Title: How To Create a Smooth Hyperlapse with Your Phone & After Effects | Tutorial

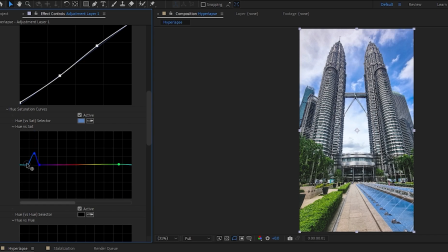[8:17]
I think we can do the same to the cyan color range to adjust a larger area of the sky.
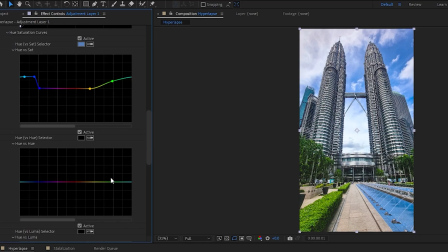[8:22]
And same goes for the green color. Apart from saturation, you can get even more creative and adjust specific hues in your footage. I like to play around with the green and blue ranges to create some nice color contrast without overdoing it.
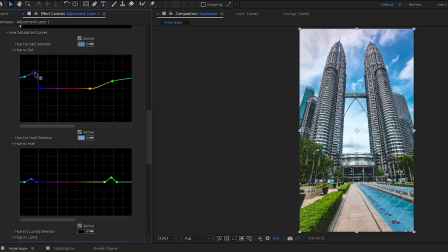[8:38]
Let's go back and add even more saturation to the blues. Nice. You can also scroll all the way down here and play around with the color wheels.
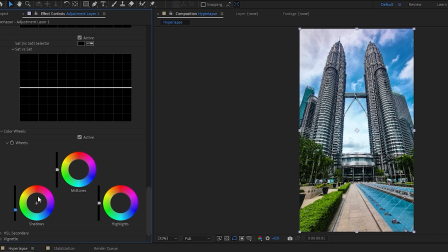[8:48]
Darken the shadows a bit. Add a bit of a blue tint to the shadows. Brighten the midtones. I'll go with orange this time. And same goes for the highlights.
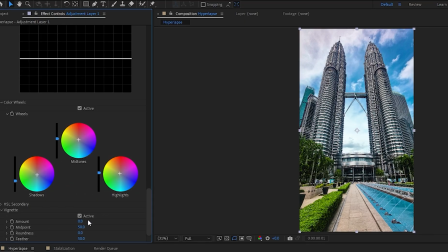[8:58]
And finally, let's add a subtle vignette effect to achieve some sort of a dramatic feel.
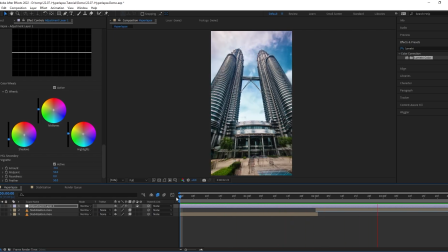[9:04]
Let's have a quick look at the result. Beautiful. You can see how much of a difference the color grading step has brought to the hyperlapse.
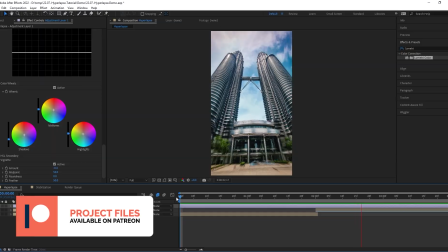[9:12]
For those of you who are members of my Patreon and would like to have access to this project file,
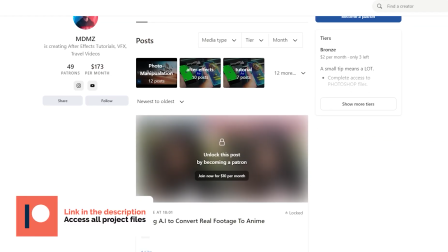[9:18]
it's now available on my page along with many other After Effects and Photoshop projects.
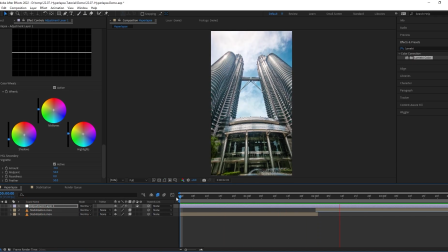[9:23]
If you have any questions, feel free to ask down below as I read every single comment.
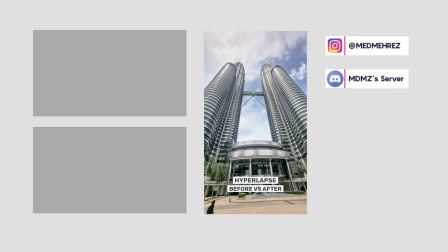[9:28]
Don't forget to share your hyperlapse videos with me on Instagram. Stay creative, and I'll see you guys in the next video.
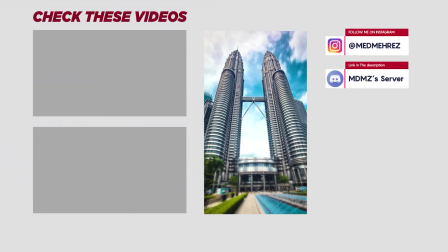[9:35]
Peace.